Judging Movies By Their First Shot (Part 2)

But I see the the logic behind choosing this honestly it gets me to like rethink
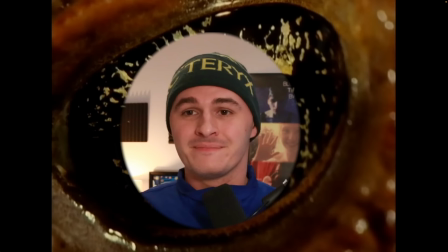eyes a little bit like these are beautiful eyes and i am like these exist
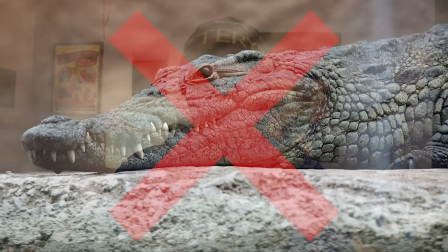in our world right that's beautiful i'm assuming these are uh crocodiles or toads or turtles what are these they're definitely not crocodiles i think it's a i think it's a turtle no idea what this film could be i'm gonna say it's a documentary based on the aspect ratio and uh vibes wise i think it's a little bit older maybe was made for tv which is why it makes me think documentary but i love this way of opening the film and i love the editing the cross dissolves and the close-ups immediately gets you to look at the subject in a different way
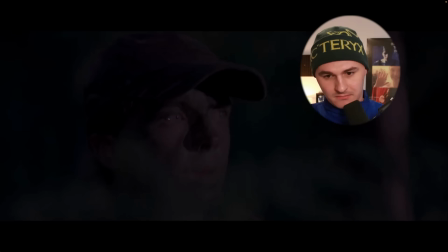which i think is what the documentary is aiming to do in general so yeah perfect way of opening uh beautiful to look at perfect no notes oh oh come on come on i know what this is it's big fat lie right i mean frankie munez um covered in paint a little bit of a foreshadow for what's to come i i love stuff
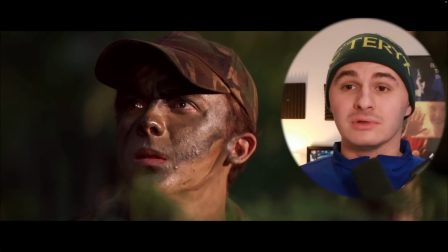like this because you know it starts off kind of like confusing right like why is frankie munez in that position um and that usually leads to laughs right the unexpected i think this is a solid opening shot and if it is big fat liar i don't remember big fat liar a whole lot so i can't really speak on how good that film is but based solely on the opening
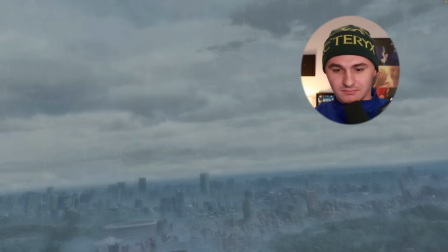shot, I think this is fine. I think it's a comfort watch, a decent time.
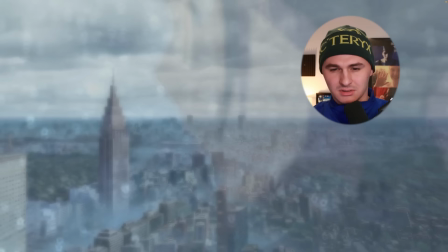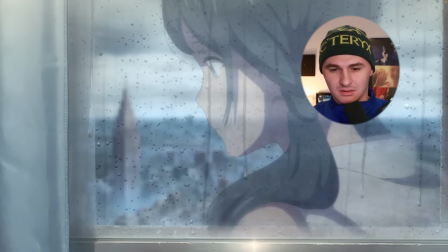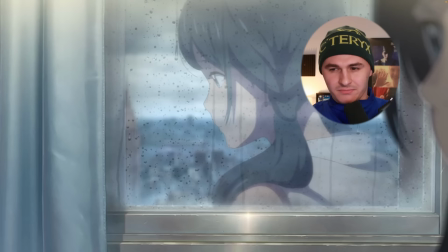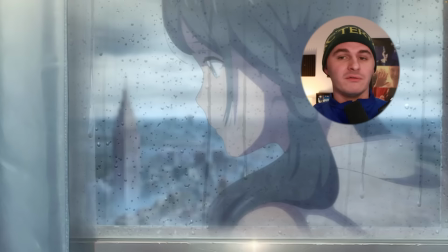Love that opening, to be honest. I think it's beautiful looking. I think the city looks stunning.
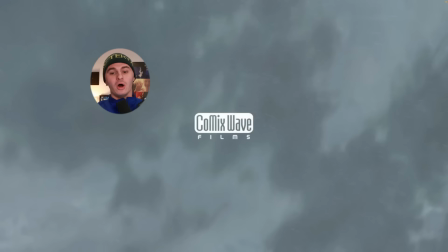I love the fact that it just slowly pulls back and it's continuing to reveal new information.
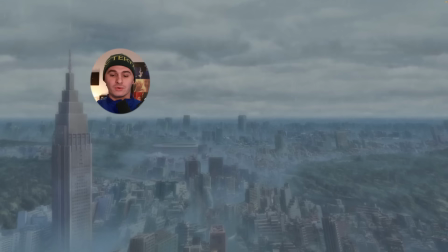It's like it keeps you on edge. Oh, we're in the sky. What is that about? And then we're in the city and we're like trying to figure out what the city is. And then we see a girl and no it's not a girl she's in a building we hear the sound she's in a hospital and then whatever this
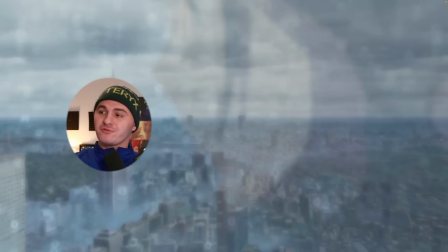text means i don't that's very vague but i like it i like it i think this is a beautiful opening shot that lures you in it's very mysterious but very fragile about how it goes about it very intentional that's that's the word i was looking and yeah i think it looks really great i love how patient it is how slow it is i love the attention to the sound i think this is incredible and i would love to
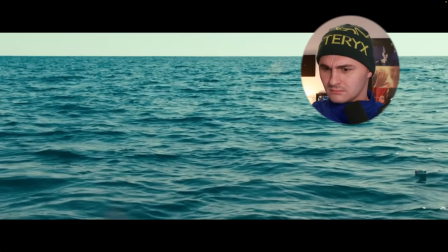watch this movie this this looks amazing the fuck is that that specific color of the ocean reminds me of the master and i want to say it's the master i don't know what that is it looks like a juice
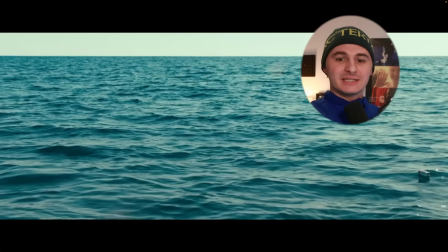box the music is kind of eerie it's it's really mysterious but perfectly symmetrical look at that line look at that horizon that's amazing i mean yeah immediately it's it's gorgeously shot um definitely something higher brow i would say i hope this isn't like meg two or some bullshit like
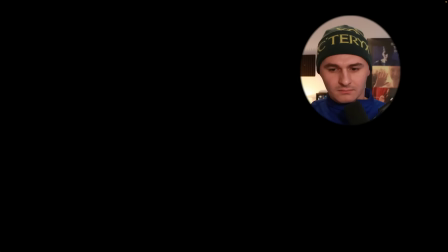that i think it looks incredible um i i really like the way this looks it makes me want to re-watch the master even if it isn't